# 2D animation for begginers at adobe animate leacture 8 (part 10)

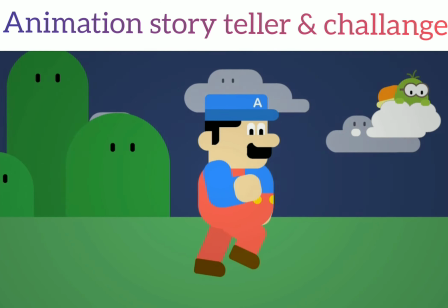0:01 Going on from where we left off, we put Airboy on a motion guide, whooshing past Angelo.
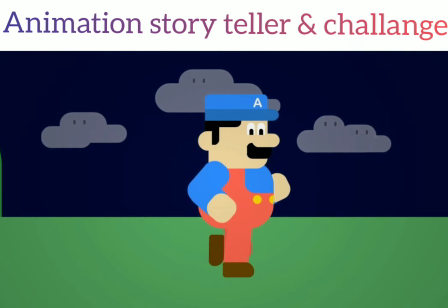0:07 At the moment he doesn't appear to move believably, since his flying speed is constant, even from very far away.
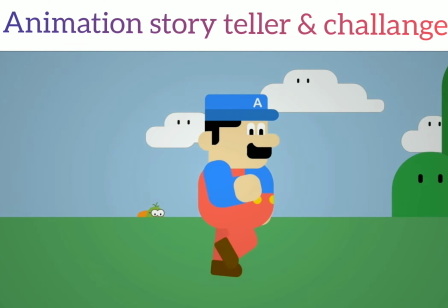0:14 To believe that he's coming from afar, we need to start his motion off slow.
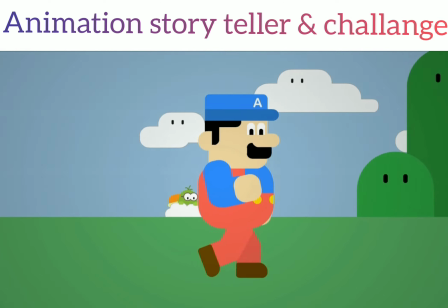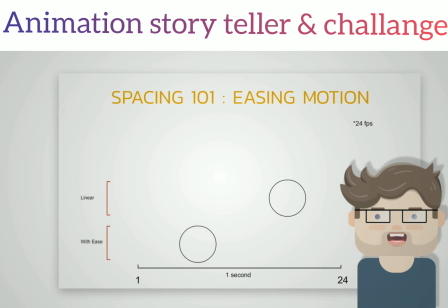0:24 Take a look at these circle animations. Both complete their motion in exactly 1 second, 24 frames in total. Their timings are the same, but both of them look very different. The reason is spacing. The top circle moves at a linear constant speed, which means all the frames are evenly spaced.
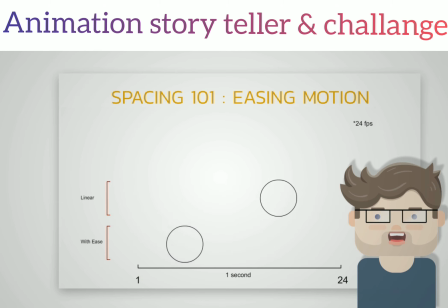0:43 The bottom circle animation, however, moves with an ease.
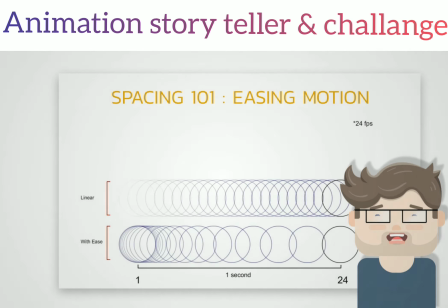0:47 Some frames are spaced closer together at the beginning, which will make it appear to move slower at the start and speed up near the end.
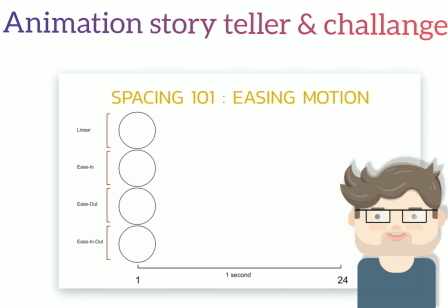0:54 This is done to show acceleration. There are many ways to add ease, as shown here. Ease in starts slow and ends fast. Ease out starts fast and ends slow. And ease in out starts and ends slow.
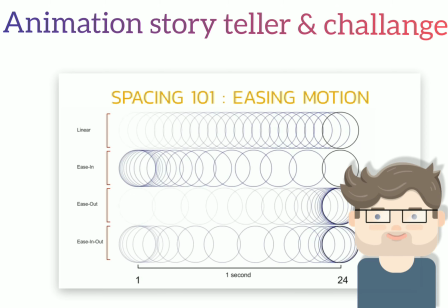1:12 Easing motions give your animation realism, and you will see this in this lesson.
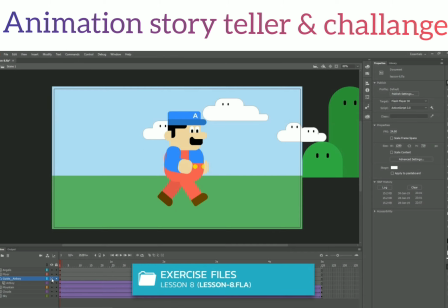1:21 Let's add an ease to the tween.
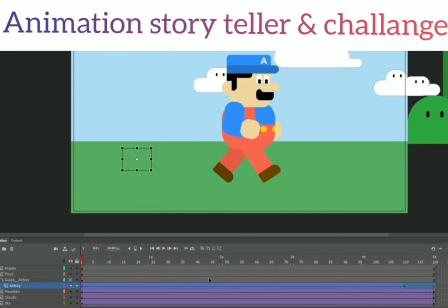1:23 To add an ease to any classic tween, click on any one of the in-between frames and look at the Properties panel.
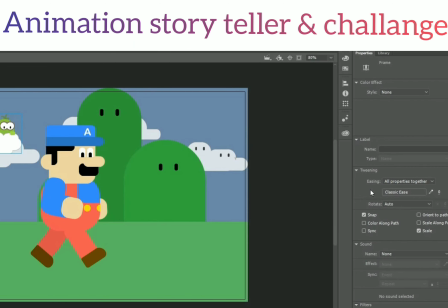1:30 Here you can see Frame Properties, and if the frame is part of a tween, we can refine the motion. We apply an ease in and select Cubic. The graph shows us an acceleration curve, rising slowly at first and then darting up.
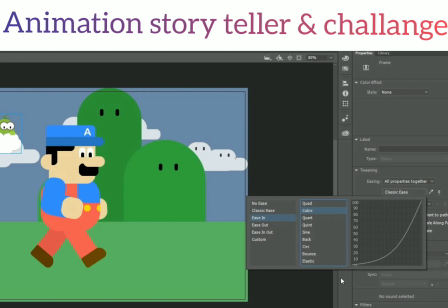1:46 For now, just remember ease in means it starts slow and speeds up. Double-click to apply. Test the video to best see the effect of the ease.
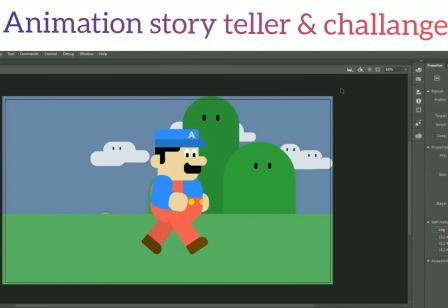2:01 We finish off this scene with a little trick to make Angelo look like he's part of the environment.
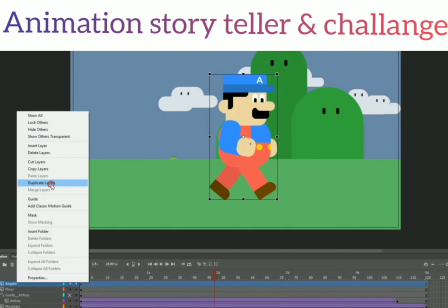2:06 Let's give him a shadow. We'll duplicate the Angelo layer and rename it to Angelo's Shadow, then move it below Angelo.
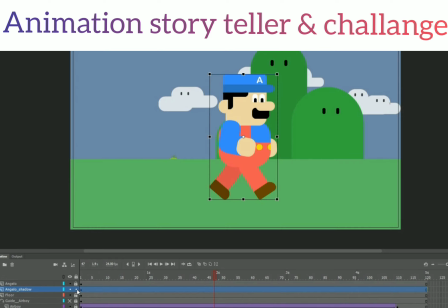2:17 To work with ease, I'll lock the other layers. Click to select the Angelo graphic instance on the stage. We then choose the Free Transform tool and move the white dot, the pivot point, to the bottom so that we can flip the instance to below Angelo's feet.
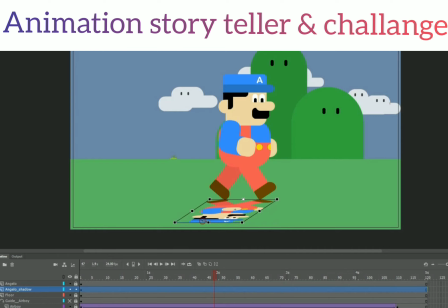2:36 Next, let's skew it. To do that, we move the cursor a little bit to the side of the bottom handle on the transform box and click and drag to skew the selection.
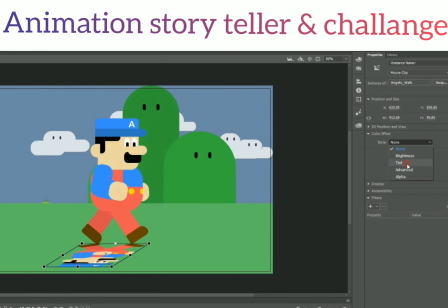2:46 To become a shadow, we will add a dark green tint, 100%.
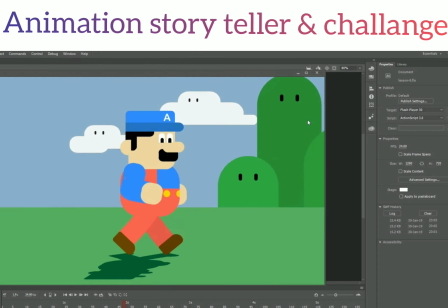2:54 When we test, notice that even though the shadow has been tinted and transformed, it is still the same Angelo movie clip and plays all the same.
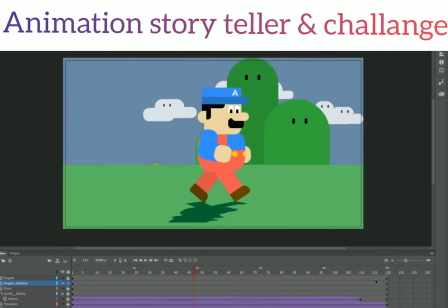3:04 The shadow can also be animated for an interesting effect.
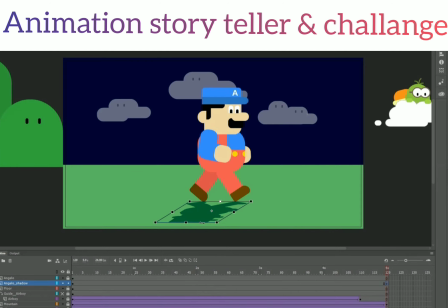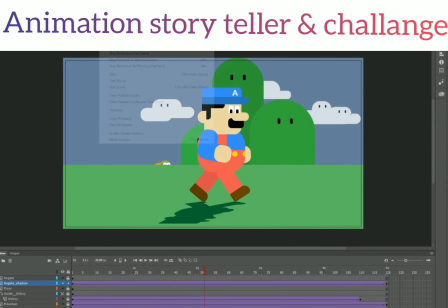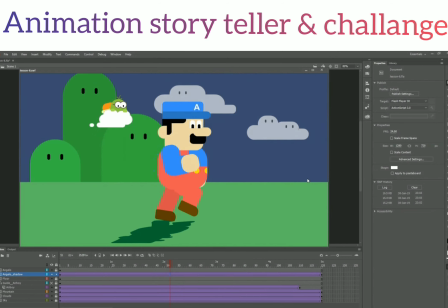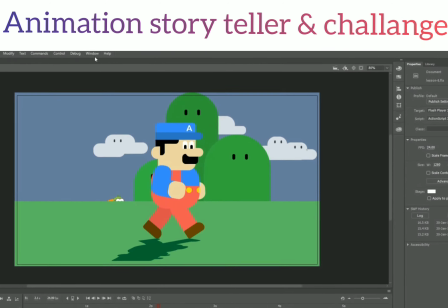3:23 Let's add a second scene. Go to the window menu and switch on Scene.
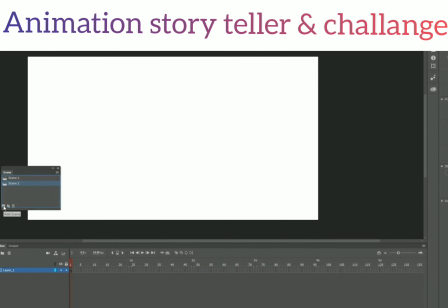3:30 We click on the New button to create a second scene. We can switch back to Scene 1 at any time. This scene will display the title of the game. We start by renaming the layer to Background, and we will add an instance of Sky to the stage.
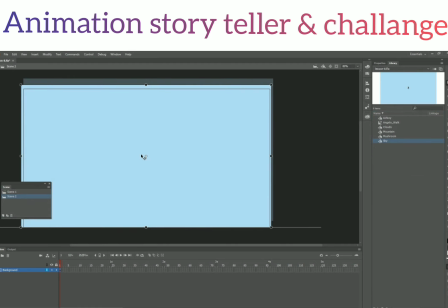3:49 Let's make it nighttime and change the tint of this instance to very dark blue like before.
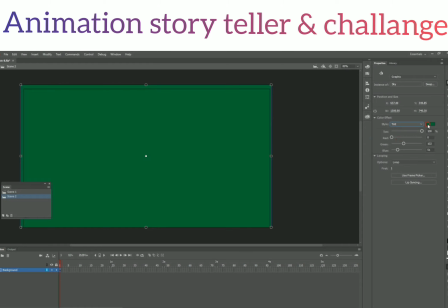3:55 It remains blue for a bit.
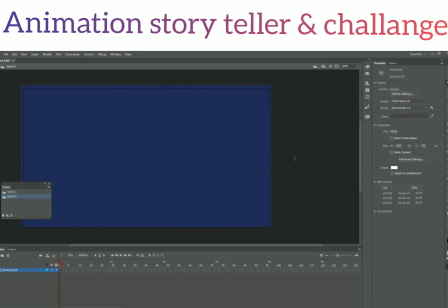4:01 We'll add a keyframe on frame 20 to mark the start of a new tint tween.
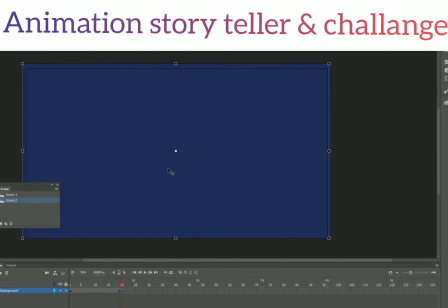4:06 The end keyframe is on frame 35.
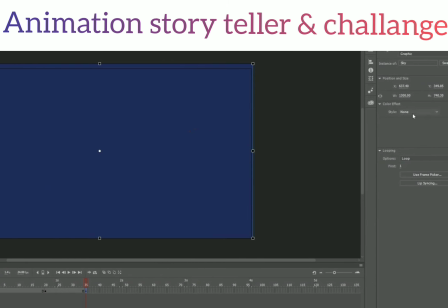4:12 Click the instance and set the tint to a coral color, 80%.
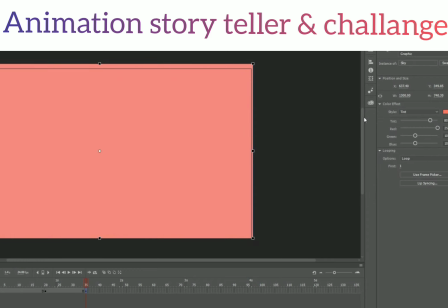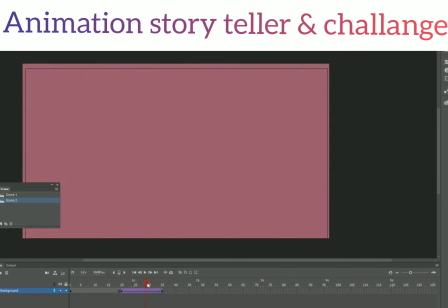4:26 Then create the tween. After frame 35, the background will remain the same for the duration, which is 120 frames total.
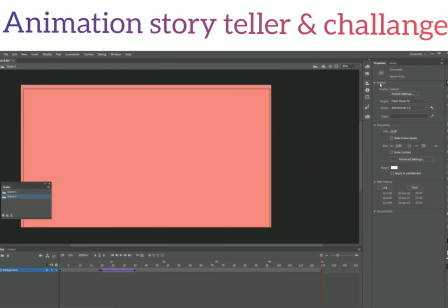4:36 Next we'll draw the game title. For now we don't want it on the stage. Let's make it in the library.
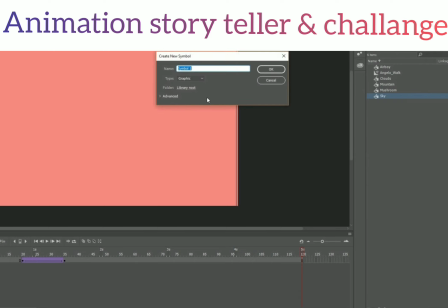4:42 Click on New Symbol and name it Title, with type Graphic.
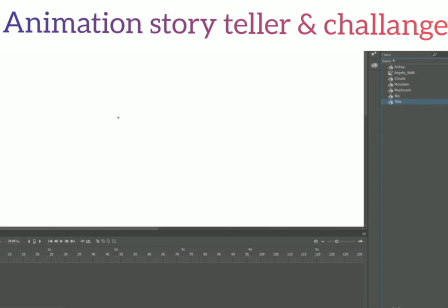4:48 First rename the layer
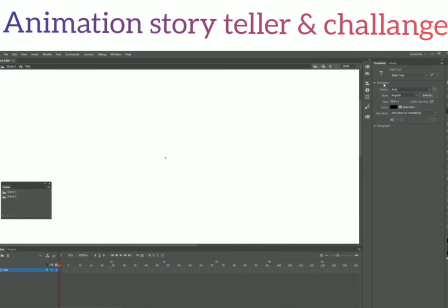4:52 and select the Type tool. In the properties, I'll set the color, family, size, and letter spacing.
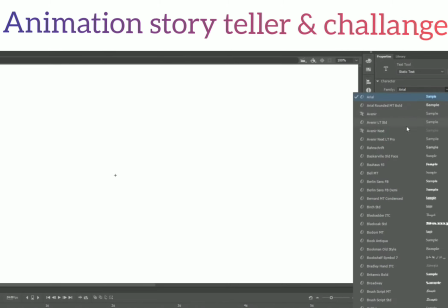We then click on the stage and type mega in caps.
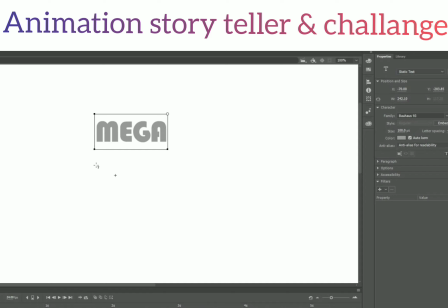5:19 Click outside the type box to make more text. Set the size and type the text.
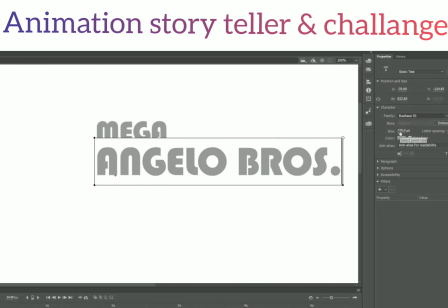Using the select tool, we position.
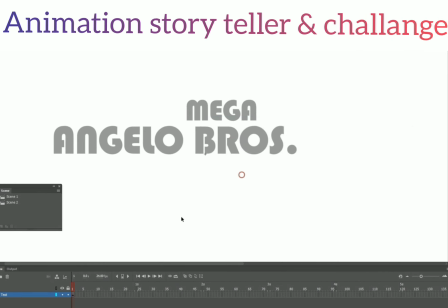5:44 Finally, create a new layer below called Label.
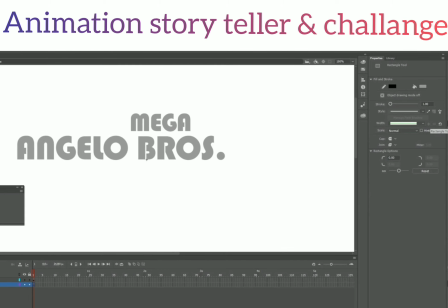5:55 We use two black rounded rectangles and draw frames around the text.
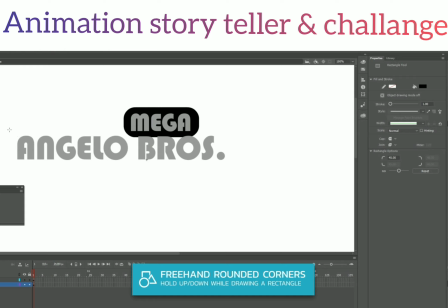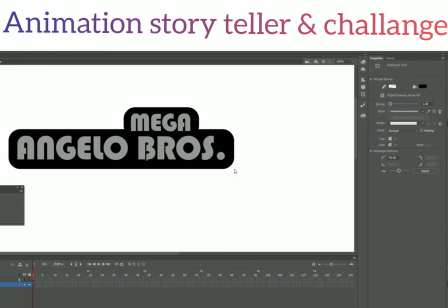Click back on the text and change them to white.
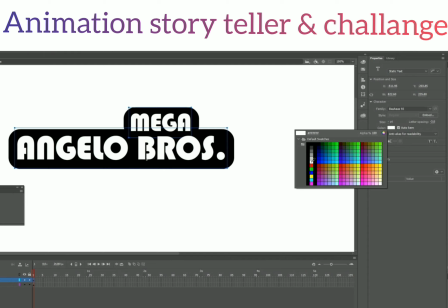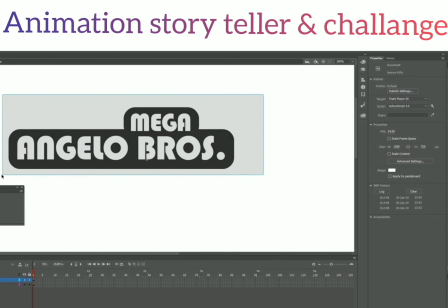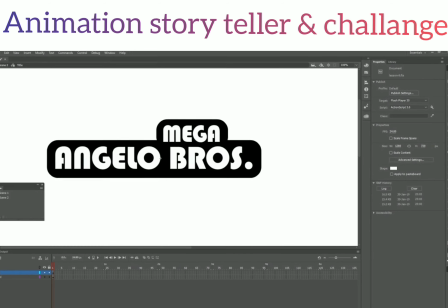6:36 Then click the back button to exit isolation mode. We'll keep this in the library for later.
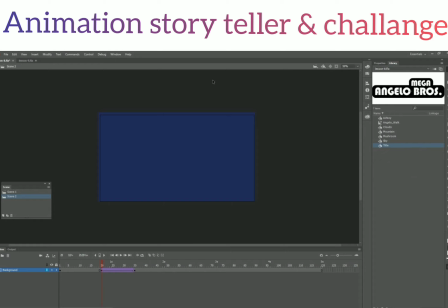6:42 First, we'll make a fun little animation to do with the mushroom. Create a new layer and rename it.
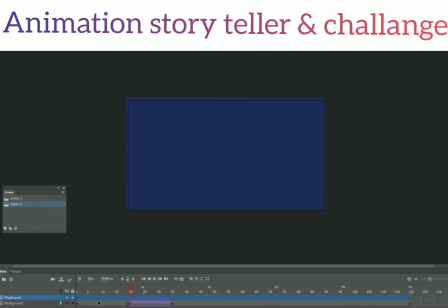6:50 The mushroom will animate into the scene at frame 20.
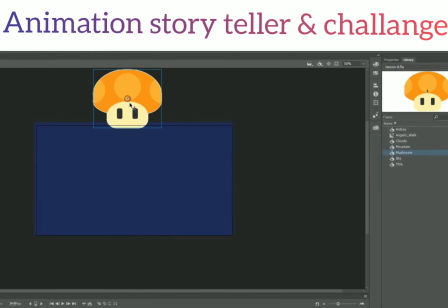6:56 Drag an instance of the mushroom to above the stage and position in the center.
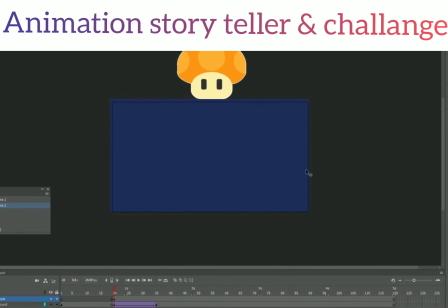7:02 I'll now show you how to animate a fall and an iconic mushroom bounce.
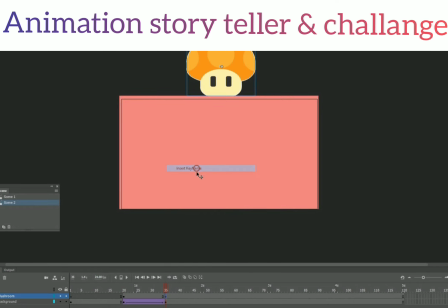7:06 We add a keyframe to frame 35 and move the mushroom nearly all the way down. Then I'll add a keyframe to 40 and 45. The two keyframes at the start and end, 35 and 45, is the position on the floor.
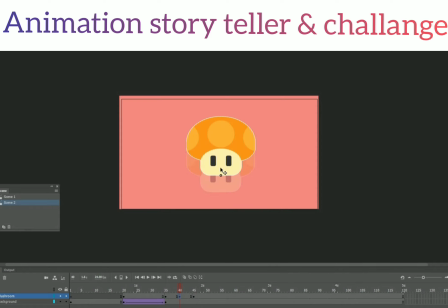7:25 Frame 40 is the highest it will bounce, so we move it up. Then we'll add the tweens. When playing on the timeline, we see that the linear constant motion looks very robotic.
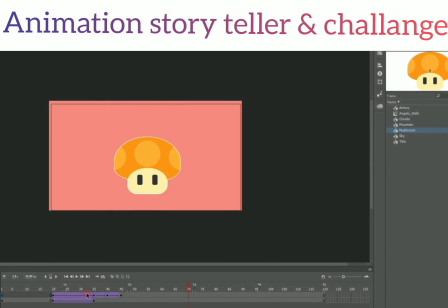7:43 First, we need an ease in to accelerate the falling down.
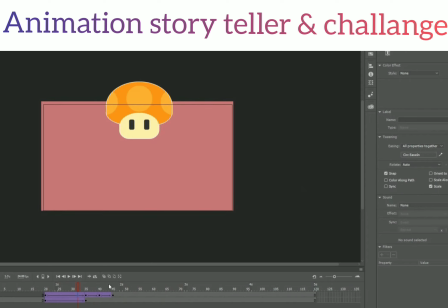7:49 Double-click on Circ to apply. Then an ease out to slow down while going up.
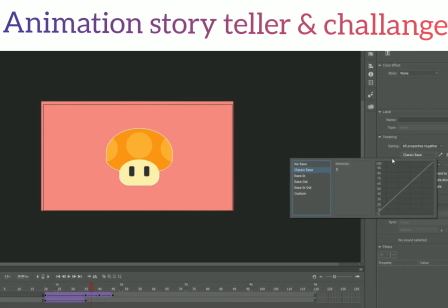And finally another ease in.
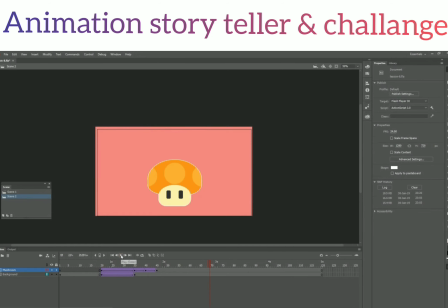8:13 To make the mushroom look like it's part of the environment, let's make a shadow.